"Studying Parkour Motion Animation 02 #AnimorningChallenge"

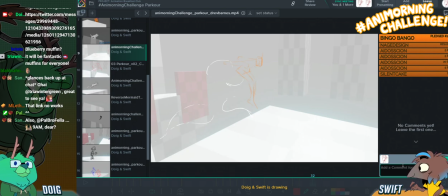44:23 It also gives your character enough time to like think about what they're doing and what they're going to do next. Again, this is a really nice pose. Like I like this pose a lot.
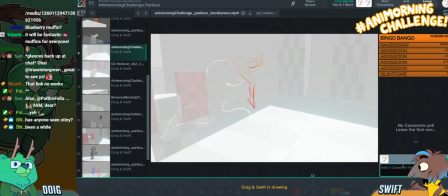44:36 Got some really nice foreshortening happening here where we can see like the top of the shoulders and a bit of the back. Super nice. I think the next pose, the perspective doesn't really feel as connected to the previous one.
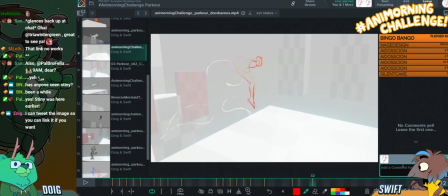44:52 Like they're rolling over almost on a sideways plane rather than the direction they're traveling. Yeah, like if you think of this, like the head's going to be coming over this way, right? Because
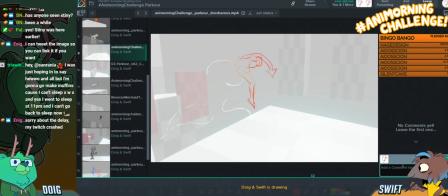45:11 it's coming towards us in perspective as well. Okay, Tria Wintergreen, you go make muffins and chill. So, oh wow, that sounds amazing.
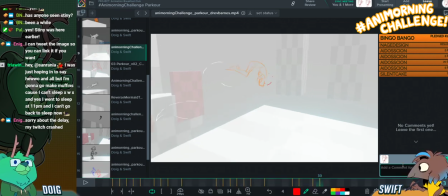45:24 Yeah, have a good time. So let's see. It would probably be more like, that's gonna come down. going to have the line of the back. Like the center line's probably going to be about there. Yeah, this is the first one of the day, I'm not. Are you guys making fun of me?
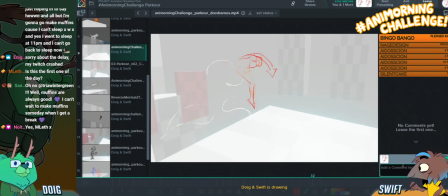45:46 How dare you? Don't even answer, coward. Coward Michael. Not wanting to face my wrath. Your wrath? My wrath. Where are you keeping your wrath? Isn't that how you pronounce it? People always used to make fun of me for saying grapes of wrath.
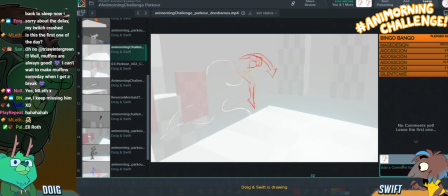46:02 Because I used to say that I was pronouncing wrath wrong. I don't know now. I would say wrath. I always said wrath and people were like, wrath? What's that? I was like, because it has an A. And they were like, it's pronounced wrath.
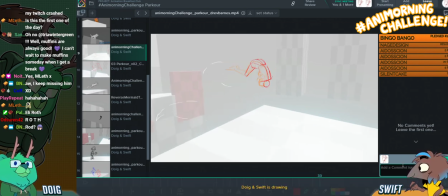46:20 Well, that might be the awe of, like, Englishness. Grapes of wrath. And now I'm like, wrath, and everyone's like, oh, wrath! Swear, it's a crazy world, guys.
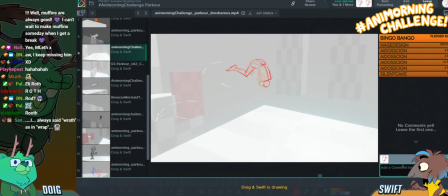46:33 You just can't win. I guess this world is just full of wrath. Just quit and become an animator. That's my motto.
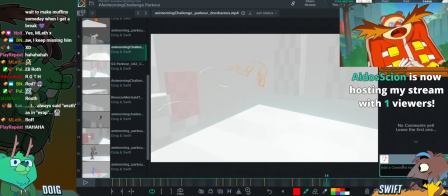46:42 Whoa, what does that sound mean? Someone let me know. Let's see, what were you doing with the hands? Yeah.
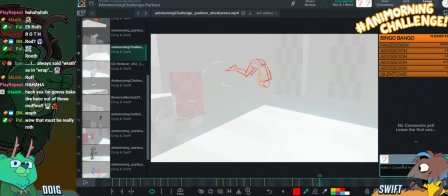46:47 Ada Cyan is now hosting us. Thank you. So you could continue the arms round. Hello, Ada Cyan. It's a host.
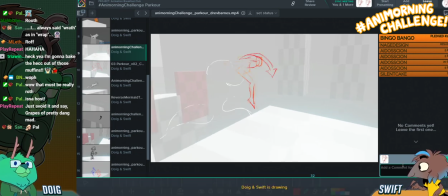46:59 Oh, thank you so much for the host. Or you could put the arms in a different position. You could do whatever you want. It's your world. It's your rules. All right. You can do anything you want apart from use fudgy perspective.
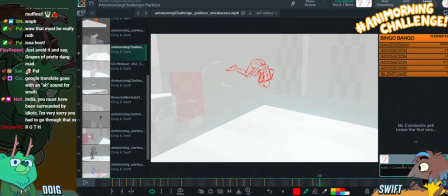47:19 I am a robot. I do somersault. That's what my arm position is like. Were you always like Azeroth, Metreon, Zinthos? I'm sorry? Was I always like Azeroth, Metrios, Doth? Zinthos. What?
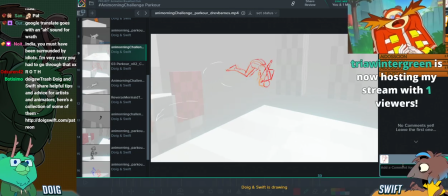47:34 It's a thing from... Whoa! Trio Winter Green is now hosting us. It's a thing from Teen Titans, from Raven.
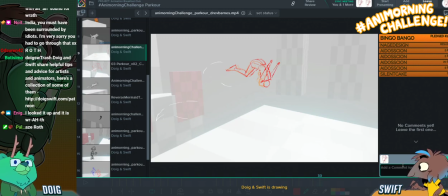47:40 What? She's like Azeroth, Metreon, Zinthos. But you'd be like, Azeroth, Metreon, Zinthos. Well, Azeroth isn't Roth, is it? It's a name.
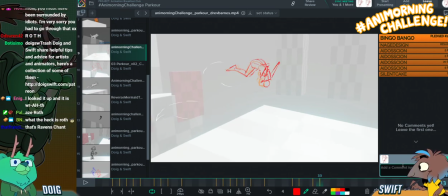47:55 You fool. Whatever. Fool of a duke. But yeah, I think it would be more like this, where you'd be able to see the line at the back. That would make more sense given the previous frame to me. I'd also be tempted to like avoid the twinning by maybe bringing one of the legs up a little bit higher.
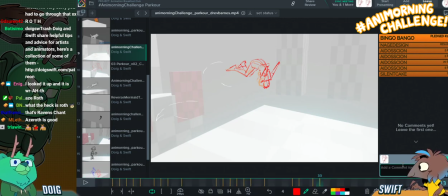48:14 Again, just to make that pose a bit more interesting. Isn't Azeroth like the place from World of Warcraft as well? Teen Titans and World of Warcraft confirmed interlinked worlds. And there you are.